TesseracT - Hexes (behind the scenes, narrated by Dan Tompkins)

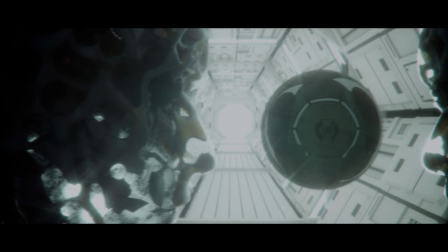0s
We recently completed our music video for Hexers, which is taken from our latest album, Polaris.
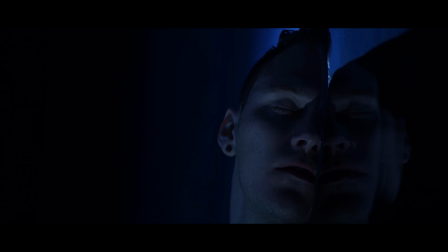7s
Here's a short video overview of how we went about the process of producing the video.
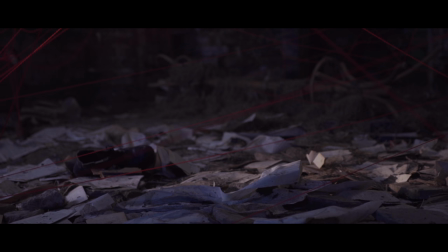13s
For me, Hexers is based upon a vivid dream, a distant memory, and of a secret shared between two people.
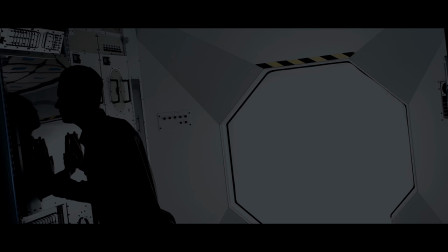21s
There's a very personal nature to it, and there's an attachment. And we really wanted to make sure that the song and the visuals were cohesive.
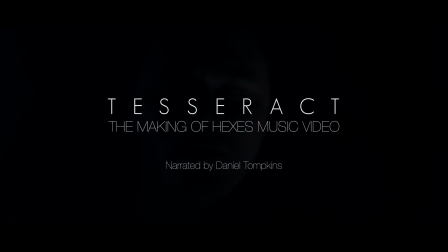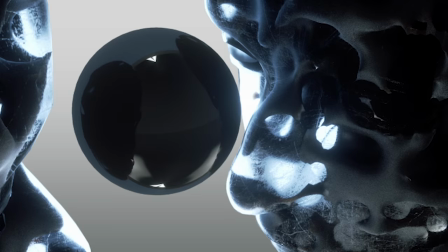35s
The original idea for the video came from a CG scene which was created
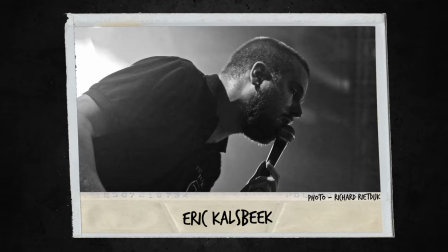40s
by Eric Calsbeek who is formerly of the metal band Textures.
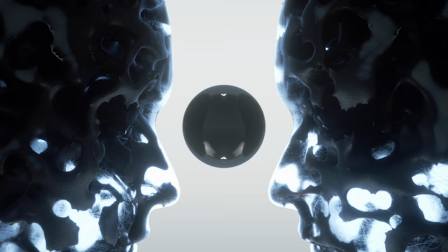46s
Adapted by Amos, the idea was to have two figures facing each other with an obsidian orb between them.
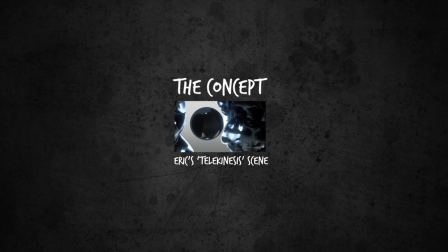54s
and this became the premise for the video to revolve around
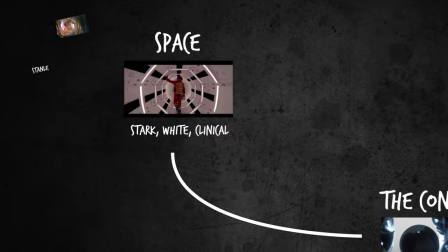59s
and we created four worlds that exist within the orb.
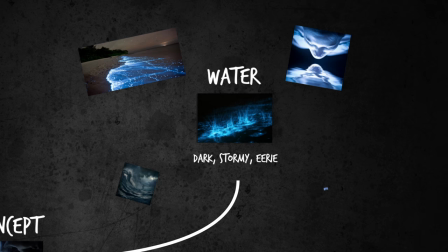64s
The world consisted of a performance element space scene to accompany the CGI, a dark water world performance,
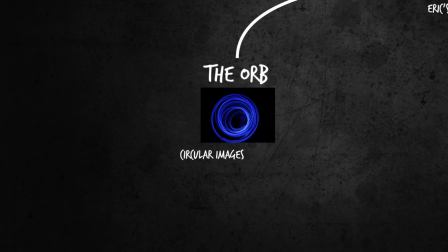73s
an abandoned memory room and an orb-like world for
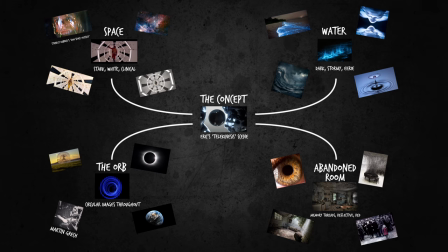78s
our good friend and featured artist Martin Grek to perform in.
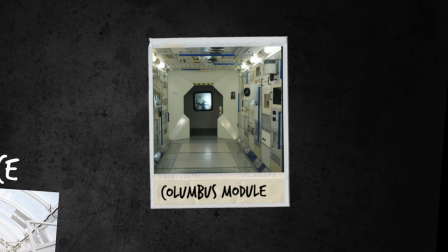85s
The space scene was filmed at the Leicester National Space Centre.
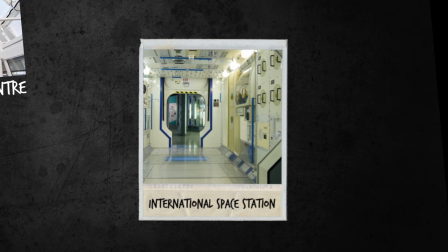91s
They have an exhibition of a mock-up of the Columbus module from
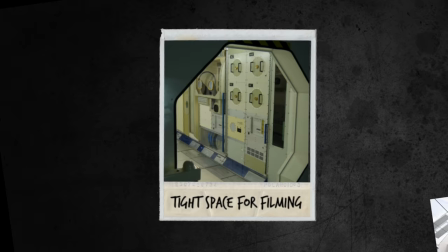96s
the International Space Station and this is where we filmed that very scene.
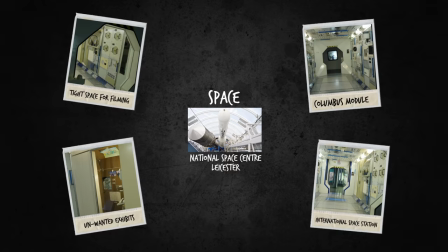101s
The space itself was very small and it was covered in unwanted exhibits so masking and lighting we used to cover these points and create a more
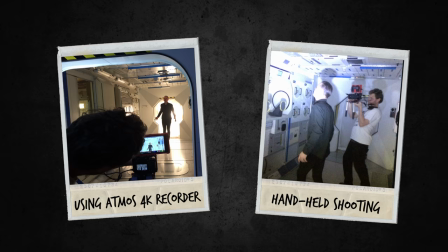110s
realistic space and we only had three hours for set up and filming so it was really important to experiment with that space quickly to find out what
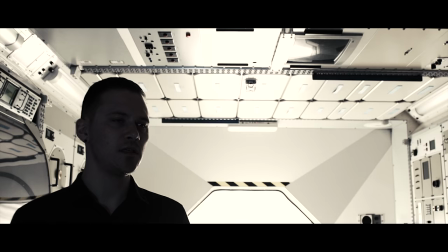119s
felt right not only with the lighting but also with my performance.
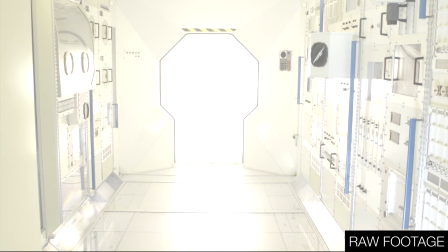125s
We used a jib to provide smooth cinematic shots and
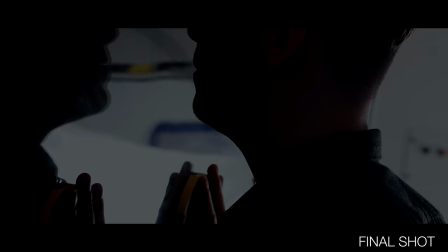129s
a sense of weightlessness and the scene was also shot in 4k resolution
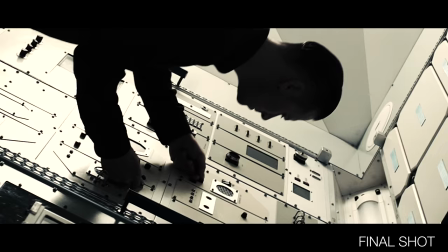134s
which was needed to rotate the shots in post-production providing
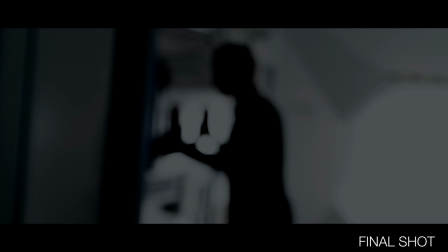138s
a slight disorientation and anti-gravity effect to the shots.
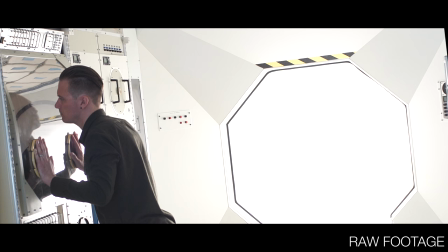144s
Afterwards the shots were then graded to add starkness and contrast.
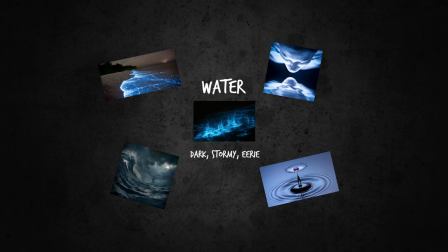152s
The water scene was probably the most ambitious of all the
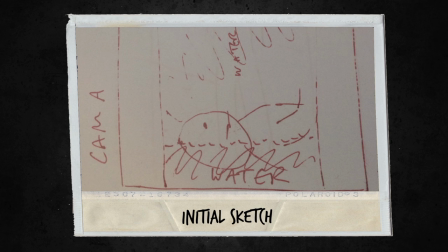157s
shoots because the The idea was to have my body lying half in and
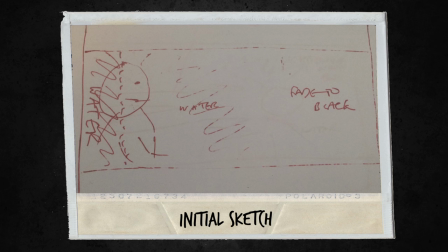162s
out of the water and to then rotate the shots 90 degrees so that
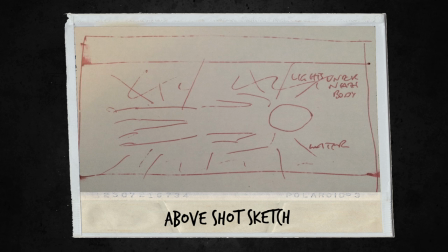167s
it felt like the body was standing on a wall of vertical water.
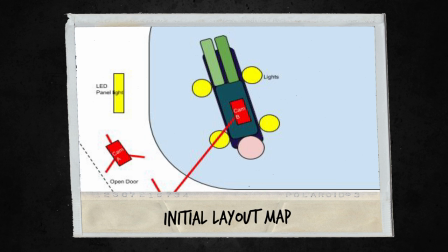173s
At first we thought we could do this by just floating my body on the water
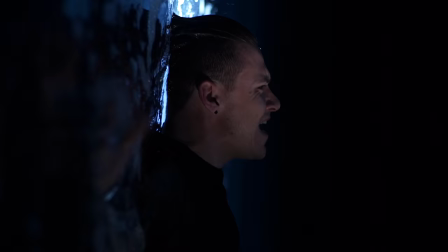178s
but after a few tests we realised that we needed some resistance in order to give it the
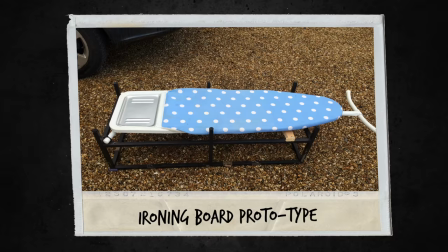183s
energetic performance it needed and we actually made a prototype
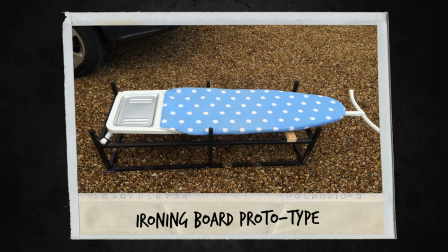188s
which was made out of a reinforced adjustable ironing board that
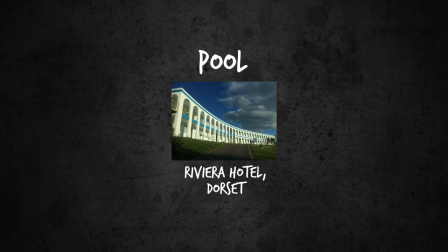194s
was then strengthened. We actually filmed these shots in an old 1920s art deco hotel that had just the right temperature and a
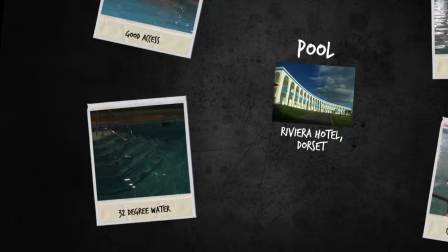202s
consistent depth throughout it and because we were filming for four hours it really needed to be at least 30 degrees.
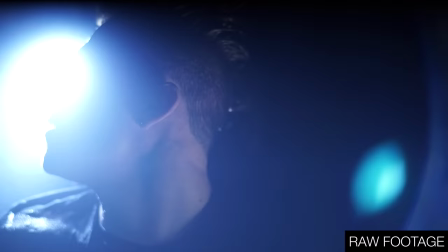210s
We then used diving lights which were placed underneath my body in the water to create the back lighting that you can see.
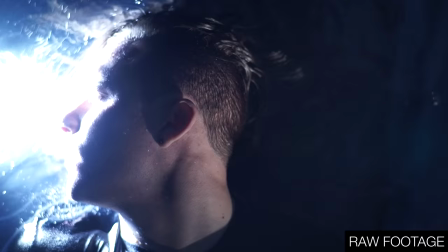217s
Performance wise it was really hard trying to lift my body out of the water whilst singing and at the same time
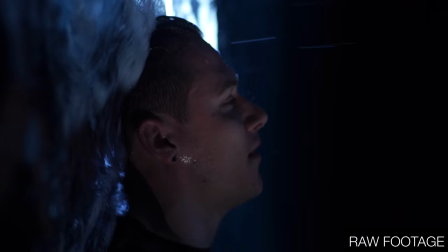225s
I was doing this there was actually a wedding in the room upstairs above us that was providing a really interesting and surreal soundtrack to the shoot.
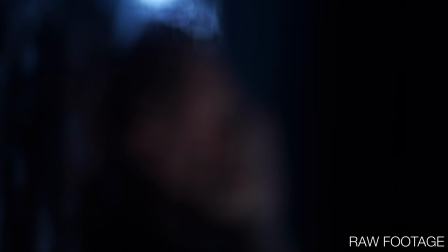232s Yeah, we're good. Nice.
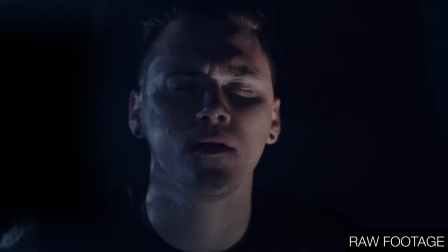241s
In the edit of the video, the shots were graded and cropped to remove the unwanted parts,
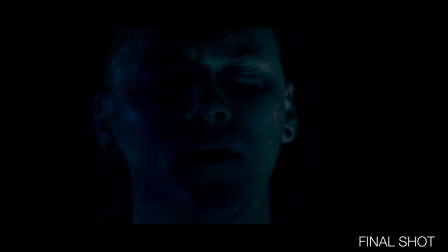247s
and then rotation was applied to continue the theme throughout the video.
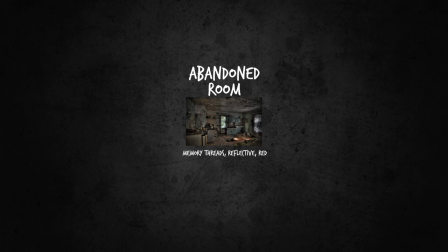253s
The idea with the abandoned farm was to create a room that was full of memories,
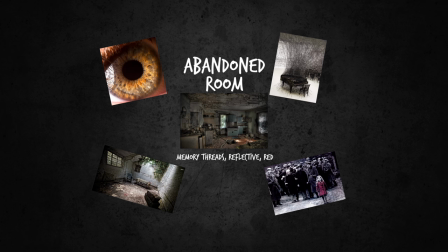258s
and we wanted a red string to be wrapped around the room to create a web.
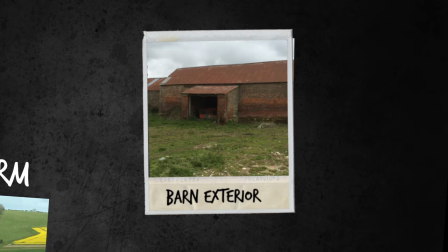264s
something that I could perform and interact with. We found the perfect farm but the problem was that it wasn't accessible by road.
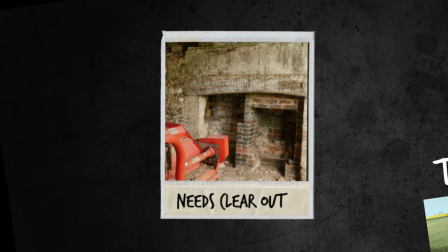273s
There was no electricity, no power and it was literally in the middle of nowhere.
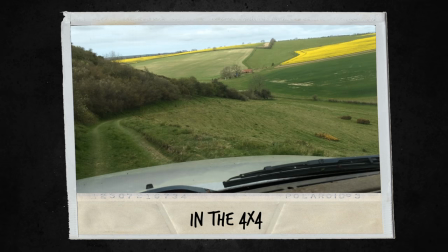279s
What we had to do was borrow the farmers 4x4 just to get it.
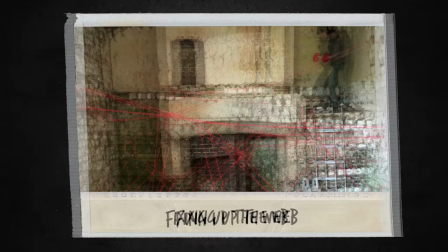286s
Smash over that.
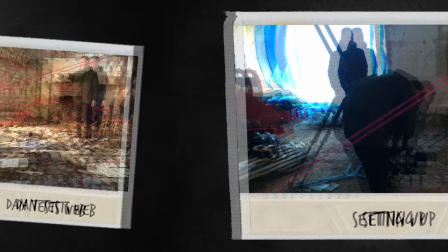287s
We actually dressed that scene using old furniture, broken chairs, old sheet music, maps, books,
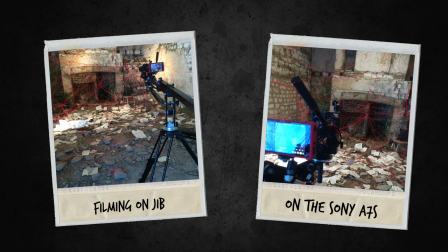297s
and red wool was used as the thread wrapped around the room in a big web.
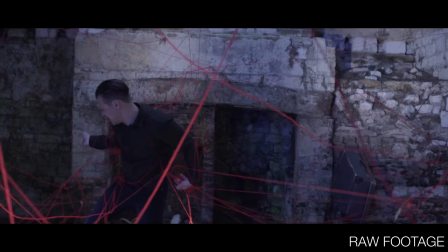304s
After the book of that shoot was complete,
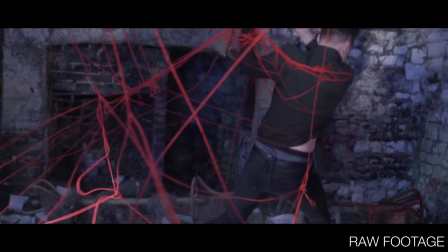306s
the final shots were then for me to rip down the web to provide some real energy for the finale of the track.
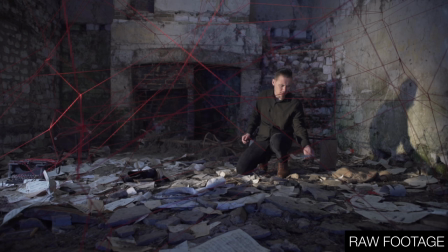316s
and in post-production more rotation was added with grading
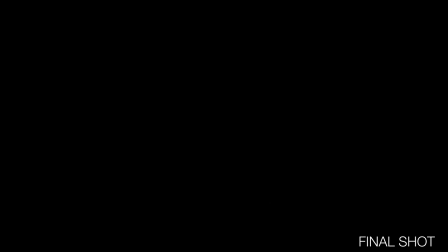321s
to bring out the red string but also desaturate the other colours in the scene.
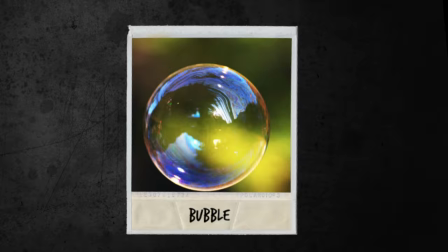331s
Martin Shute was in a studio in Bristol on an old Dutch barge.
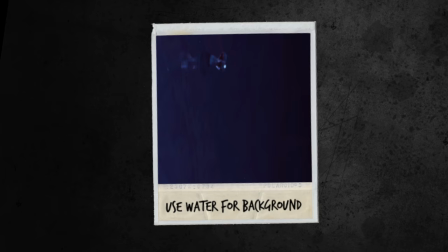336s
The idea for that scene was to have him in a bubble floating in abyss looking in on the water scene. So what we had to do was get hold of an inflatable orb, the kind used for sorbing and we had to
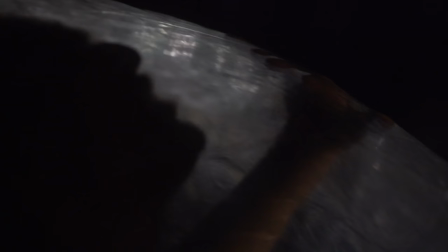353s
inflate it and the way to inflate it was you had to actually get inside the orb to start with in the deflated shell and then inflate it with a high-powered air
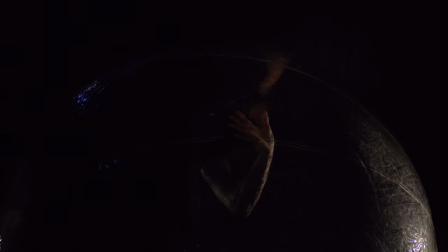361s
pump which was which is really interesting Martin had about 15 minutes inside the orb before he started to suffer from a lack of oxygen
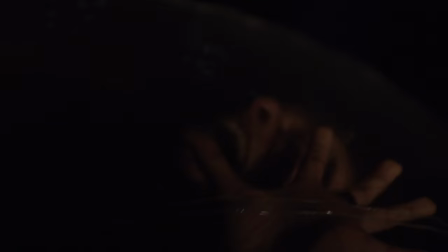370s
heat exhaustion and he needed to take regular breaks we needed
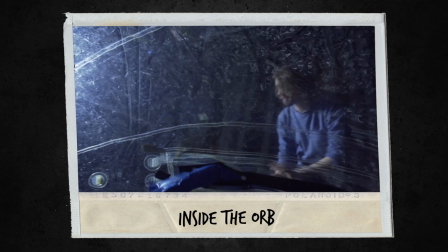375s
a few shots from inside the orb as well and from Martin's point of view and actually getting a
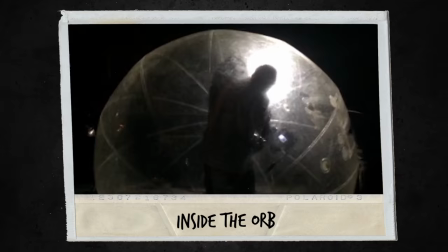379s
cameraman and a singer in a fairly small orb and then inflating it was really entertaining to watch.
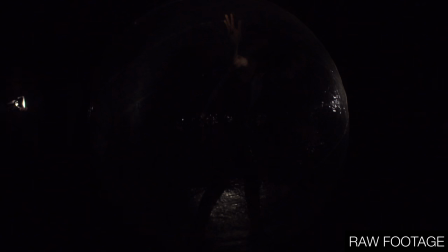386s
We had moving headlights and a strobe was used and that really added
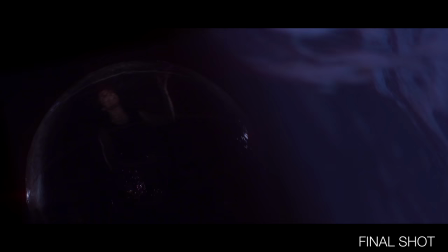391s
movement to the orb and in post-production again the sides of the room were cropped out,
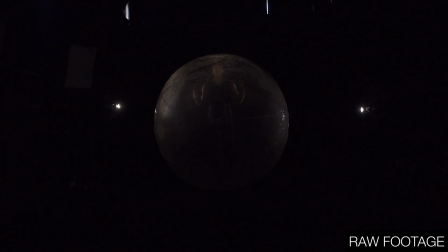398s
there's rotation, water effects and grading and the final scenes were then composited
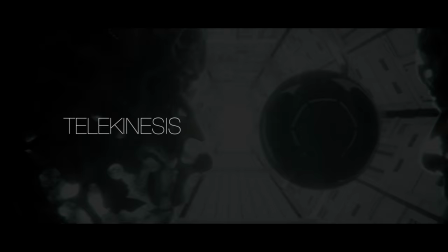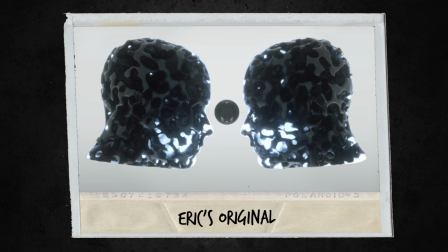409s
The CGI scene was actually created by Eric Kalsbeek, but it was then adapted by George and also Andrew Brewer,
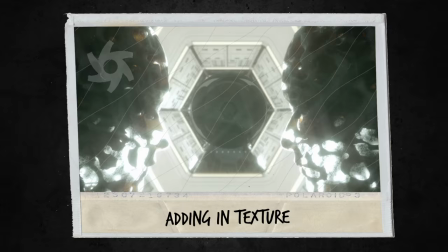418s
and then it was animated using Cinema 4D alongside Octane Renderer.
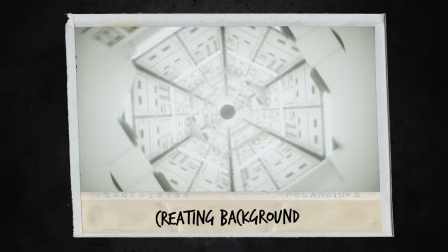425s
Background was actually influenced by Stanley Kubrick's 2001 Space Odyssey.
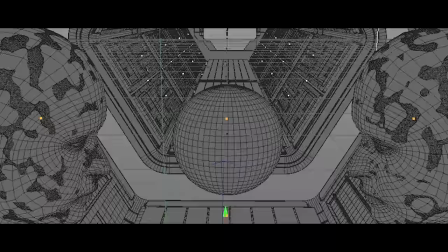430s
Once the basic look of the scene was decided in still form,
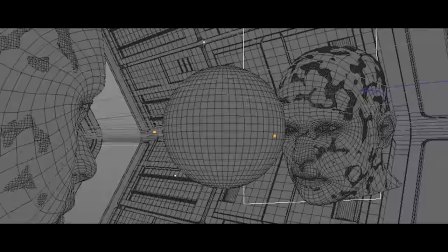434s
animation was then added using wireframes to create the different camera moves for the scenes,
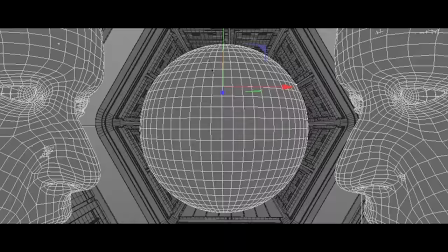441s
adding pans, zooms and more rotation.
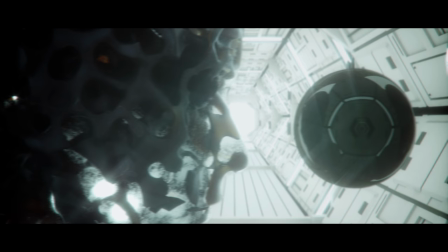446s
Once these were timed to fit the video with an added texture and colour.
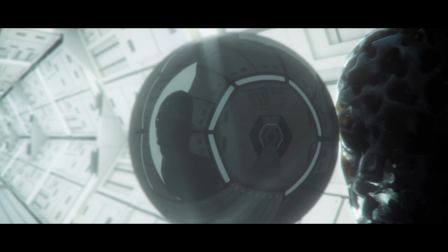452s
The render times for these scenes were absolutely huge, taking days to create a single scene.
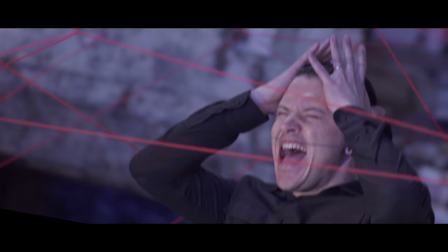460s
We're really proud of this video,
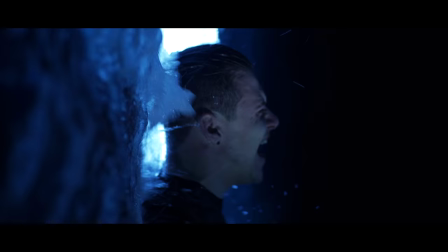462s
I personally feel like it is the best music video that we have produced as a band, in terms of the cohesiveness between the concept and the visual.